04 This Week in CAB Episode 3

One of the things that makes a walk cycle very difficult is the complex interaction between the various parts of the body as the character moves, as well as the challenge of capturing the subtle weight shifts from step to step. I love talking about walk cycles, so if you don't mind, I'm going to geek out with you here and try to get you to understand the mechanics of a walk cycle on a deeper level. Here we go.
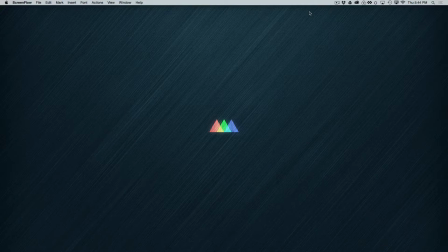(0:29)
Let's take a look at some of the completed walks. We're going to start with some real solid ones, and we'll talk about what's making those ones work. And then we'll start looking at some ones that need a little more work, some that need some finessing,
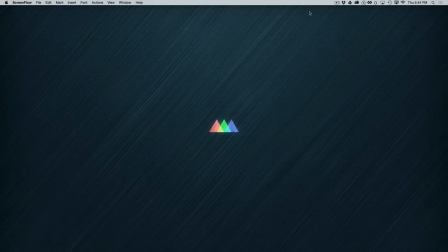(0:46)
and we're going to focus on some sort of common problems that come up with walks and some issues that you guys are probably running into as you're working on these.
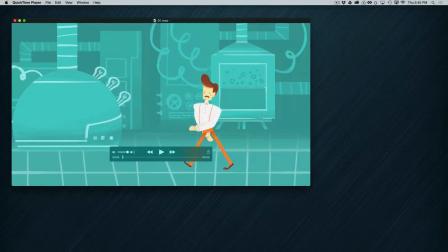(0:58)
So let's dive right in, and let's look at this first one here.
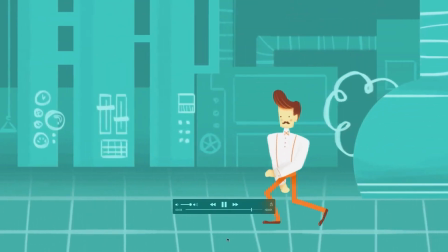(1:06)
All right, and it's got a nice attitude to it.
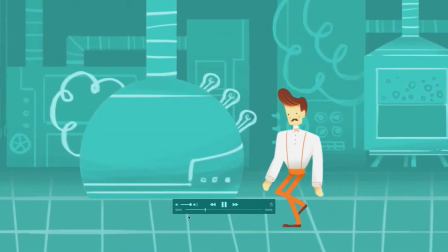(1:10)
It's got kind of a really nice sort of swagger.
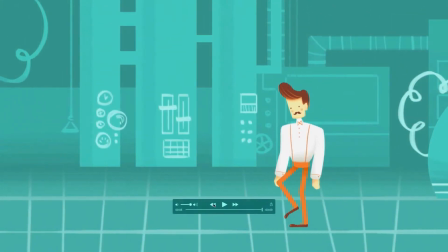(1:16)
He's got a really nice sense of weight and balance. He feels very real and very alive. Very, very nice. Really good overlap and follow through.
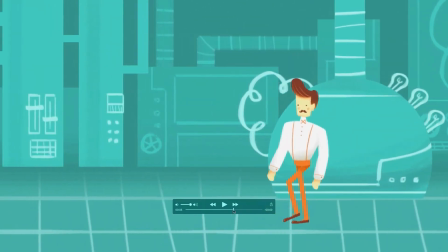(1:29)
Really, really nicely done walk there. The next one here.
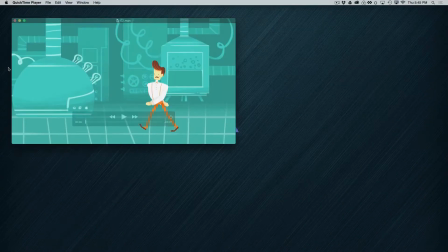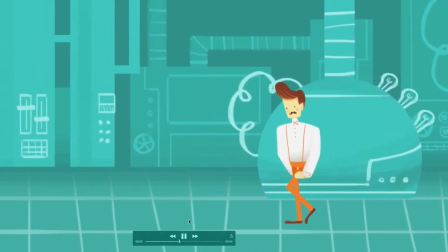(1:43)
That's looking really nice. Okay. All right, a little more exaggerated overlap and follow through here.
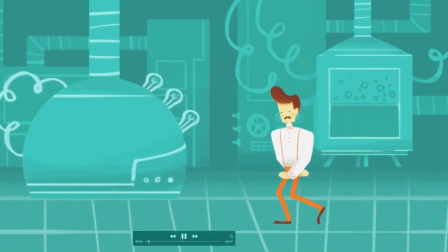(1:50)
A little different kind of vibe than the other walk, but still really, really nice.
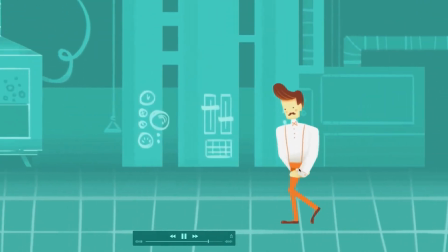(1:56)
The torso movement could maybe be smoothed out a little bit.
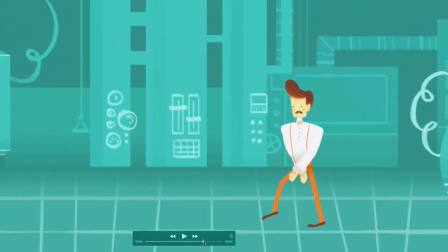(2:01)
And one thing that I didn't do in the lesson,
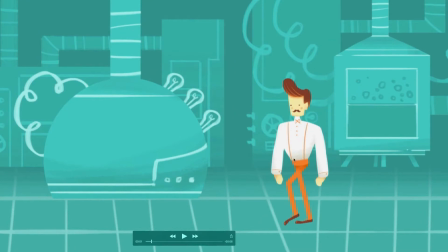(2:05)
which I just didn't need to in that particular case, was add any curvature to the motion path of the torso.
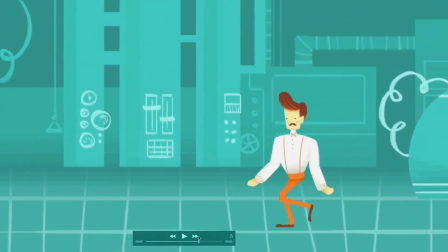(2:13)
But if your torso is moving as much as this one is, and if you're getting some, potentially
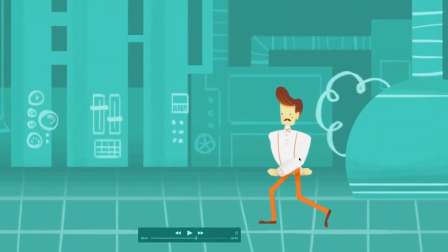(2:23)
jumpy movement there, you can try adding a little bit of curvature and just make those torso movements like little
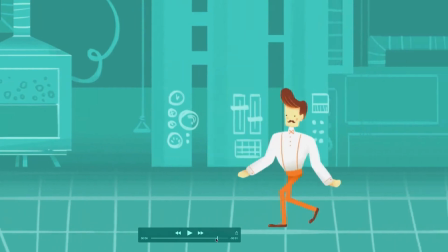(2:31)
ovals, little circles, little smooth paths, and you don't want to go overboard.
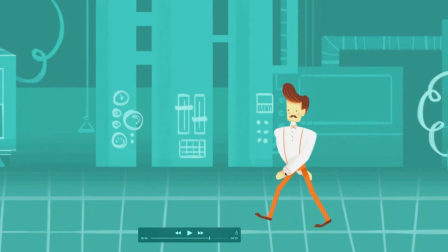(2:39)
Don't add a whole lot of extra moving around, but just add some soft curvature to them.
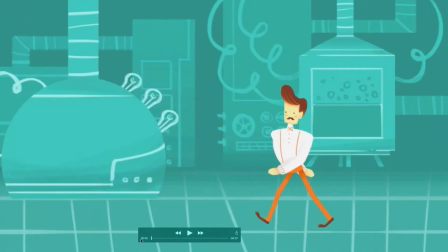(2:46)
You'll smooth out some of that torso movement. But overall, really, really nice example there.
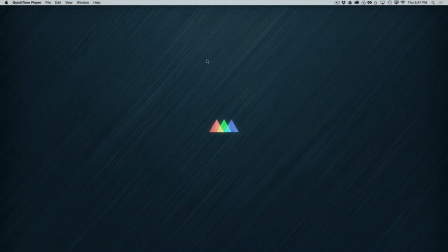(2:52)
So both of these are looking really good. Very, very strong, nicely timed walks. Now, these ones are also looking really good, but could use a little bit of work.
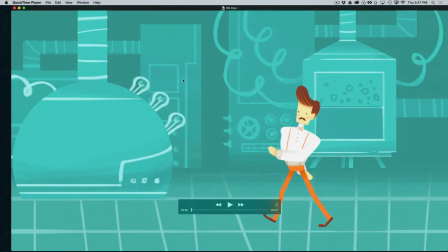(3:04)
So let's look at a couple of these here.
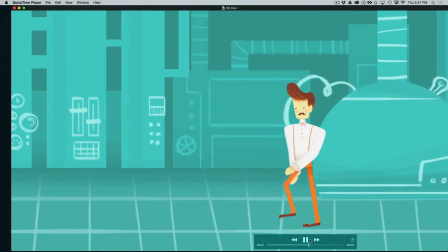(3:07)
With this one, it's the speed of the arms that is giving us a little bit of trouble.
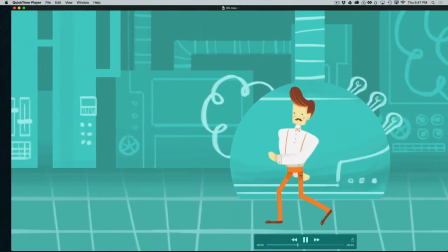(3:15)
And if you look at this front arm very closely, you'll see that it's kind of moving very slowly towards the back,
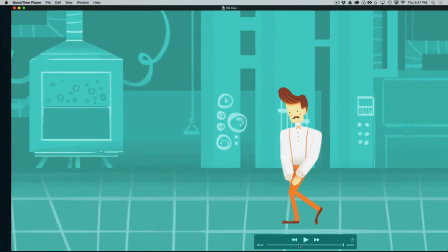(3:22)
and then it kind of speeds up as it comes forward.
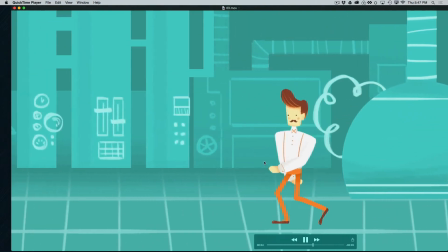(3:26)
And it's not terrible, but it just feels a little awkward and a little out of balance.
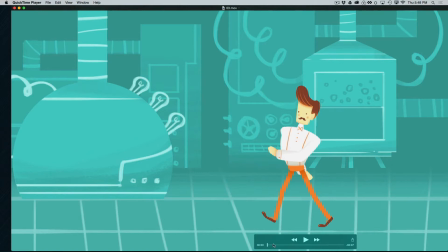(3:34)
So what we'd want to do there is make sure that the distance that we're traveling from the
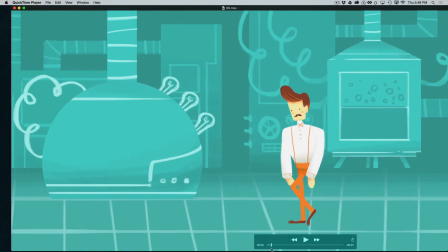(3:43)
passing position forward is real similar to the distance from the passing position backward.
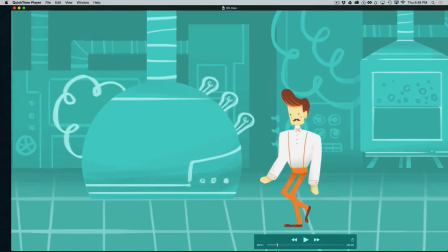(3:49)
And in this case, you can see the back is barely moving. It's barely going back, but then it comes way forward.
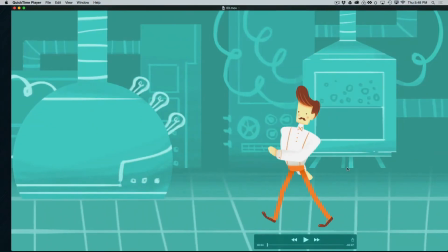(3:56)
So now this gets a little bit into taste and style a little bit here,
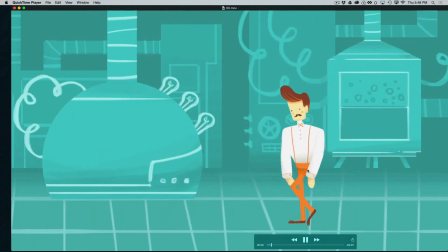(4:03)
but you just want to be aware that that is causing a little bit of a speed imbalance on that arm.
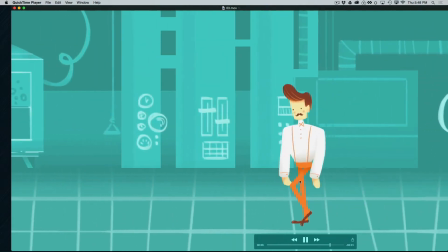(4:10)
So it's going fast and then slow, fast and slow, fast and slow.
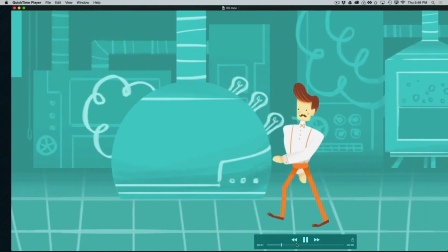(4:13)
And again, if that is appropriate for your character, if it's what you're trying to do,
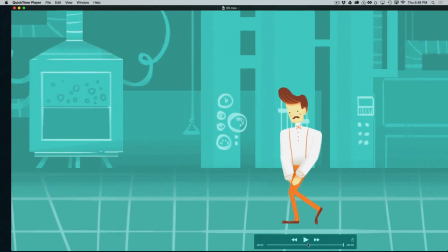(4:20)
that's great, but be aware of it at least so that you can fix it if you want the swing to be a little more fluid,
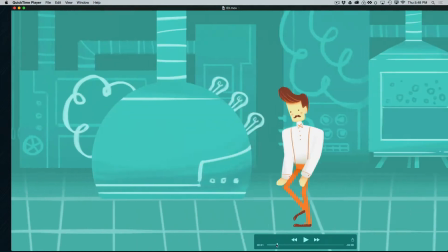(4:29)
have a little more of a continuous flow to it. So a really important thing to look at there.
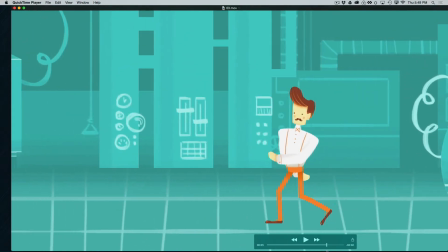(4:37)
And the back arm is working a little bit better because
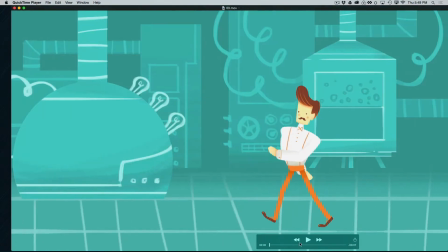(4:42)
the distance that it's traveling is a little more equal from the center forward.
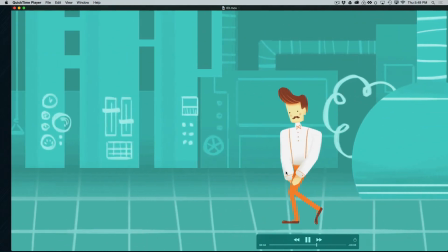(4:48)
Although it's got a little bit of a speed up forward there too,
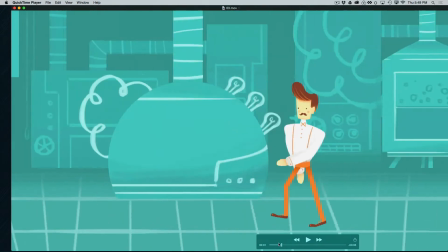(4:52)
you might want to look at the interpolation of the keyframes in a situation like that to
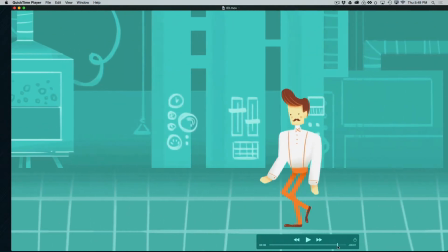(4:58)
You might have an easy ease or something right in the middle that's causing that to snap a little bit forward.
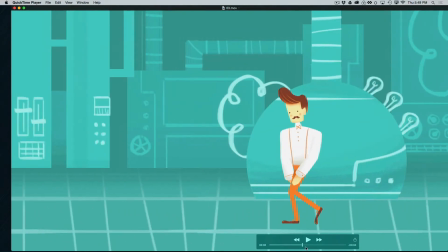(5:05)
You want to be careful of the easy eases because remember they do actually drop the velocity down to 0, and the continuous velocity or the auto Bezier, the little circle, that doesn't drop down to 0.
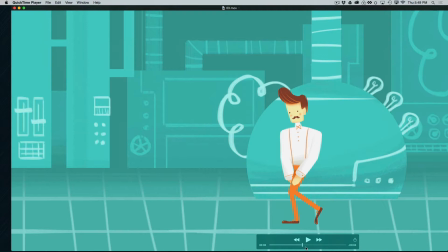(5:21)
It just connects the velocity outgoing to the velocity, or the incoming velocity to the outgoing velocity, and smooths that out, but it doesn't drop it to 0, which an easy ease does.
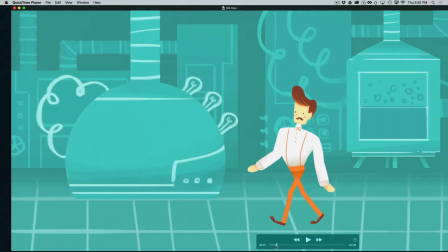(5:35)
So you want to be careful and make sure that you don't have that in there.
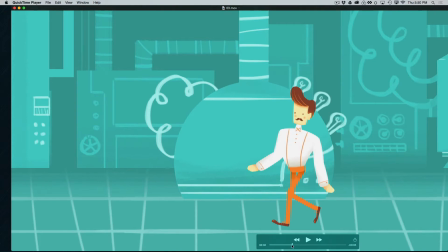(5:39)
But I think this might be similar thing where it's just not moving back very far.
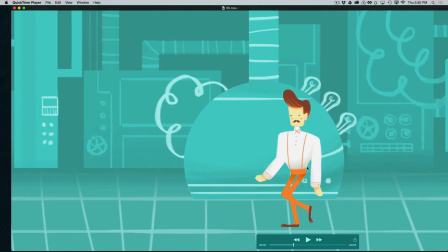(5:45)
It's moving back a little farther than the front one, and it's moving forward quite a bit more.
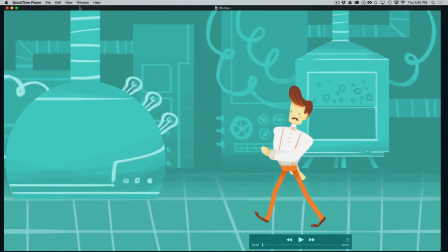(5:49)
So you just want to be aware of those little timing imbalances and make adjustments in your spacing if the timing is feeling a little bit off. But the overall timing of your walk is good, but the timing of one part, look at the spacing,
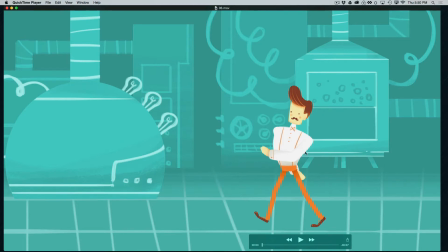(6:06)
and in this case in the front arm it's really about the spacing from the passing back and the passing forward. So let's look at the next one here.
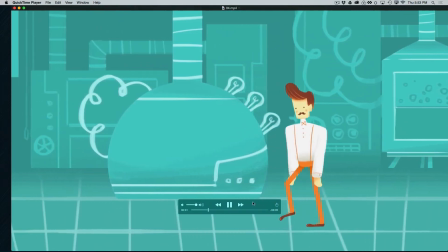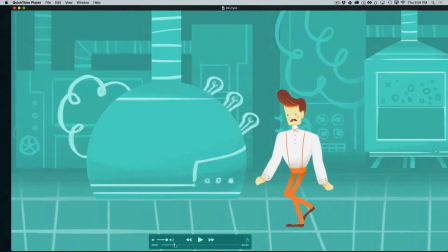(6:23)
All right, nice. This is another really nice one, very, very close to being right on here.
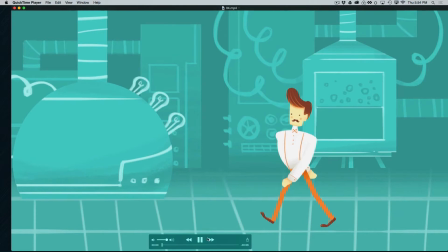(6:32)
This one just has a small issue, which is that the knees are a little bit jumpy.
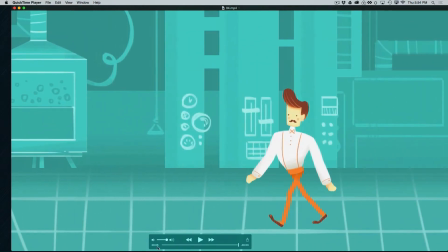(6:38)
They're wobbling a little bit. The front one's wobbling a little bit coming forward and snapping a little bit towards the back.
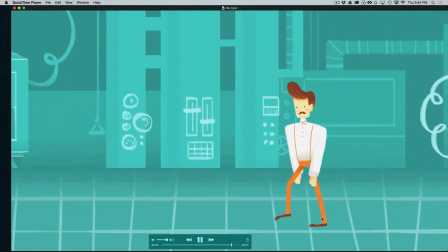(6:47)
So I would just look at those and just adjust your motion graph a little bit and see if you could smooth those knees out just a little,
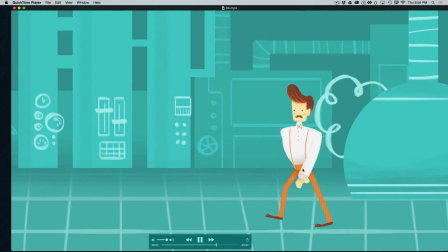(6:57)
but it's not a lot. This one also, you might also want to look at adding some Beziers to the cog
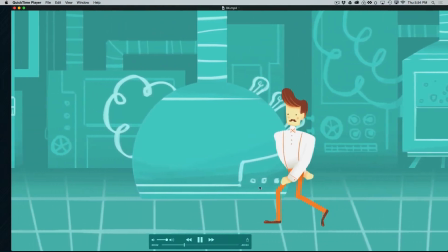(7:05)
on the torso there and smoothing that out just a little bit.
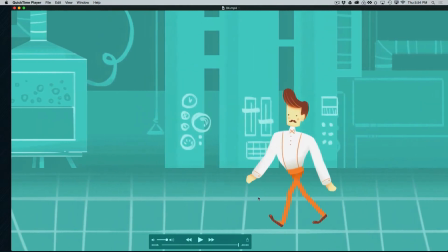(7:10)
That might help as well. But overall, a really nice walk.
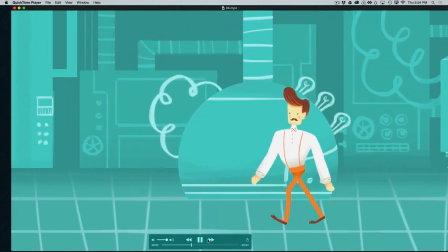(7:15)
Really just needs a little bit of work.
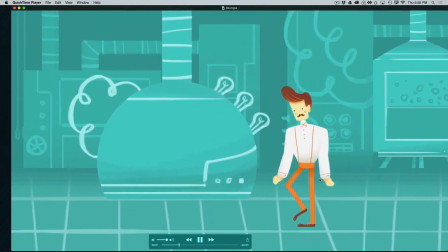(7:17)
Oh, and there is this arm, once again, kind of sticks a little bit as it comes back.
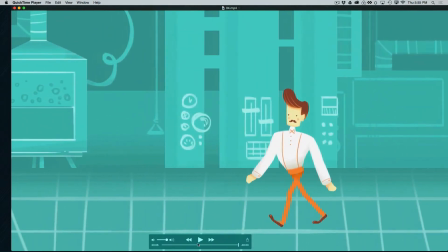(7:25)
That seems to be a little bit common. It's not as bad as the other one, but again,
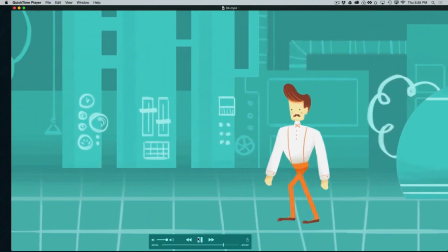(7:30)
you might want to think about swinging it back just a titch or changing the passing position just a little bit there to make that a little bit more even.
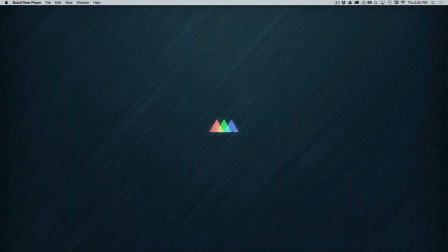(7:38)
But a really nice example there, just small tweaks really to pull that one together.
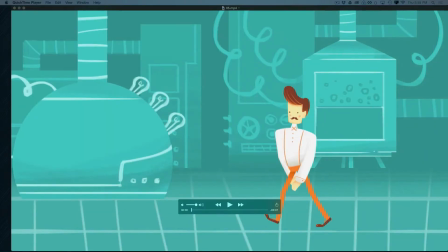(7:44)
Okay, next up, we have one here. This is now
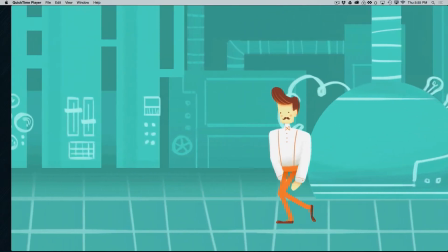(7:54)
this one could use a little bit of work here and there.
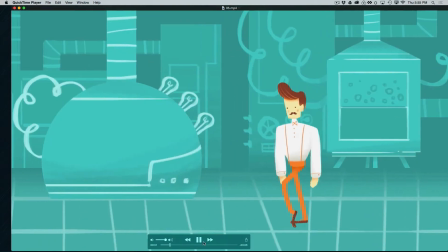(7:59)
It's a little bit herky-jerky. Needs to be smoothed out.
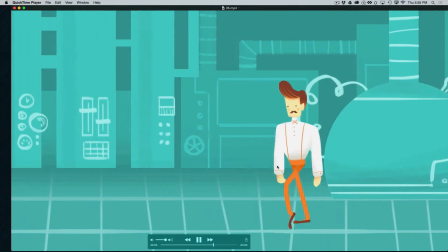(8:04)
The cog especially needs to be smoothed out.
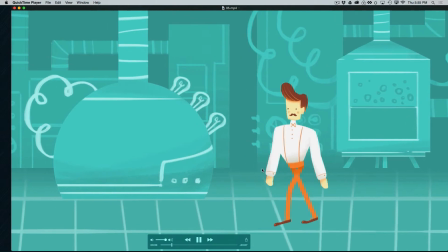(8:07)
And you might want to look at adding some Beziers there, but also looking at your poses a little bit.
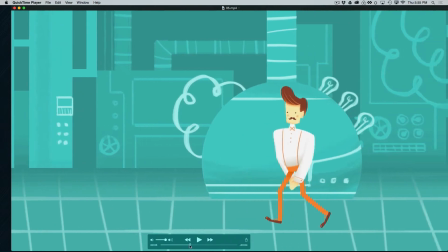(8:14)
It's just a little bit jerky, especially coming forward there.